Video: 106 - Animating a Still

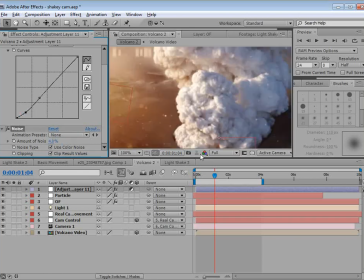[28:49]
And we'll add about 4% noise so that it looks a little bit more like video and that it's animating.
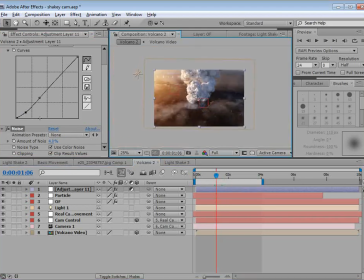[28:59]
And that might be a little too dark. Let's
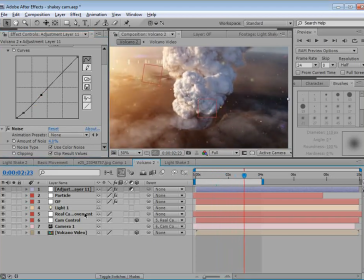[29:05]
play with that a bit. Okay. And again, like I said, the particles should be a lot smaller and there should probably be a lot less of them.
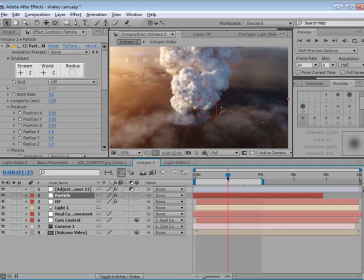[29:13]
But if I don't make them large here, you may not be able to see them in the tutorial.
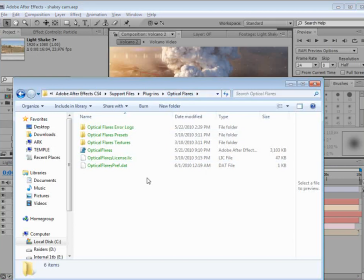[29:18]
Now, if you go into the optical flares directory, for those who have optical flares, there's a texture folder,
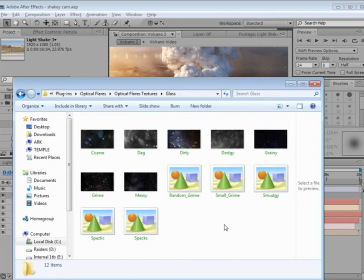[29:24]
there's glass elements, and these are actually PNG images, HD res.
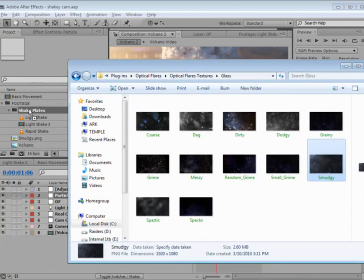[29:29]
We can actually just grab them, import them, and use them in our comp.
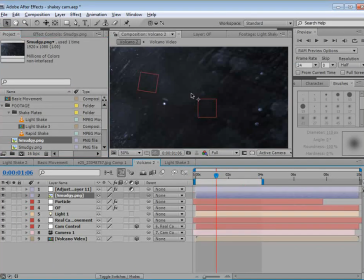[29:35]
So this one we'll just bring out here, and it's just a nice looking texture.
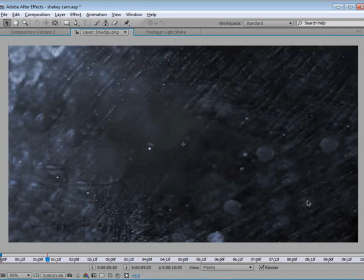[29:41]
We could just take a look here. It's a nice little texture. You can screenshot that if you need to. And what I'm gonna do is set the transfer mode to screen.
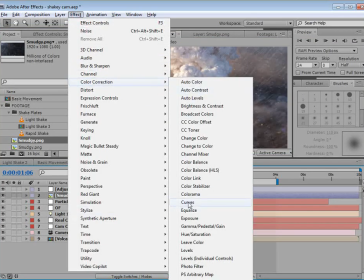[29:52]
And we'll add a curves adjustment here just to give it a little contrast.
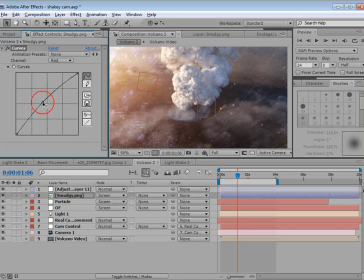[29:59]
And maybe even add a little warmth, because if it's dirt on the glass, it's probably getting the warmth from the scene as well. So if we match that, that should be good. Now, a couple things here we could...
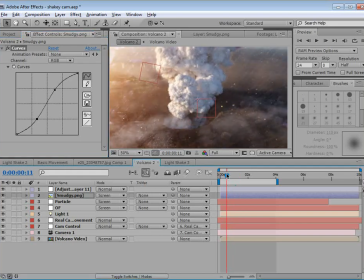[30:14]
Let's see, we could darken this down so it's very subtle. Now, in the original example, there was like a big rack focus change. So we could do that. Say we'll do another adjustment layer and we'll call this rack focus.
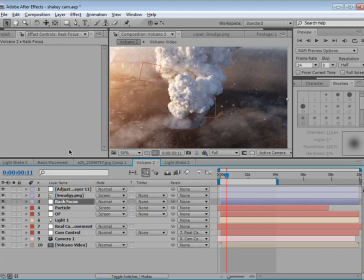[30:29]
And we'll put it below the smudge. And we'll add a quick box blur. You could also use the lens blur, but this is a lot faster. And basically, we're going to create like a fake rack focus.
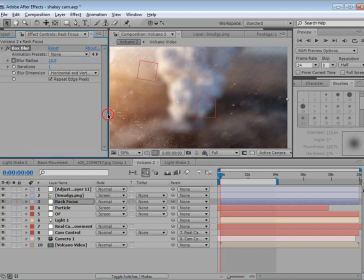[30:43]
So we'll turn the blur up a bit. And we'll move forward and we'll set this down to 0. So we just made a quick animation of the focus. And we're going to do the same thing to the smudge layer.
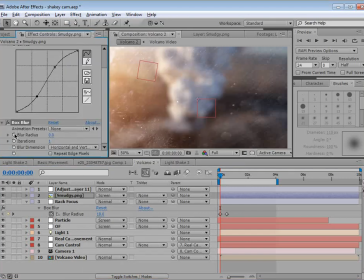[30:58]
So we'll add the box blur and we'll set it at 0, and then we'll move forward and we'll set it to, you know, 20 or so. And then we'll also fade it out. So we'll hit T, set a keyframe.
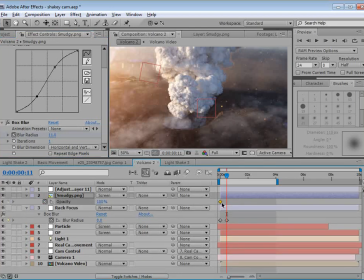[31:15]
So we'll move that one over and we'll set it to 0.
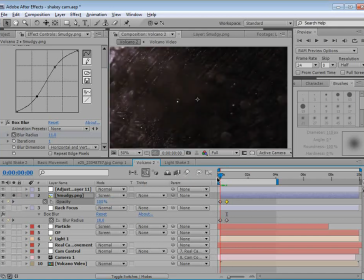[31:19]
So we're basically, we're taking the layer and we're blurring it and fading it out like that.
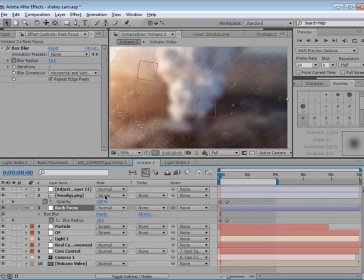[31:25]
And then the rack focus is working on the background image. So just a subtle little fade in between the lens and the background.
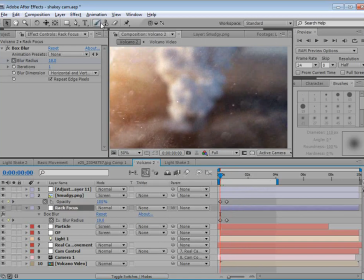[31:37]
So it's a fun little thing. And one other thing you can do is for, let's see, if we go into the transform here, let's see, we'll do distort transform, and what we could do is we could turn the scale up to like 105
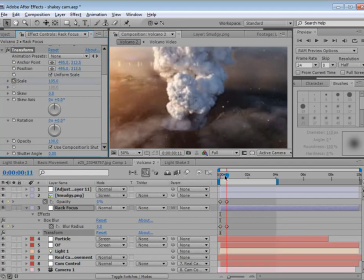[31:55]
and then move it over and set it back to 100. And one of the things that you see is that when the focus goes out, the focus plane changes and the image sort of enlarges with a lot of lenses.
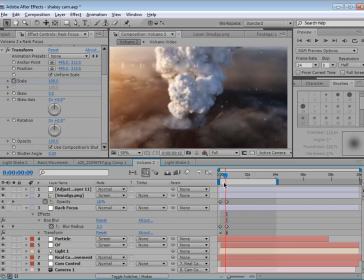[32:10]
And it doesn't happen on all lenses, but it's kind of an interesting effect. And let's see, if we
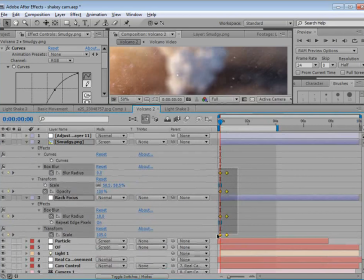[32:18]
were to take all of our keyframes here, and let's just copy them for each layer. So paste those, and then we'll paste those. So just copy, paste, and then we'll flip the order.
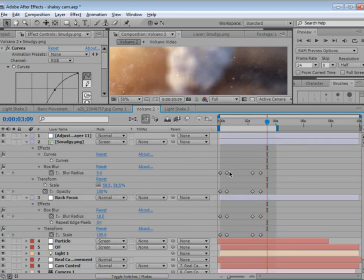[32:34]
And then maybe just for good measure, we'll copy, let's see, the beginning ones and the end ones, so that it blurs out and then it blurs. It's like a quick out of focus moment or something like that.
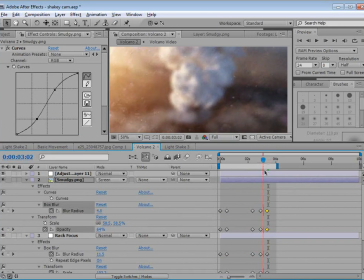[32:54]
But you can see it kind of zooms in there while it finds the focus.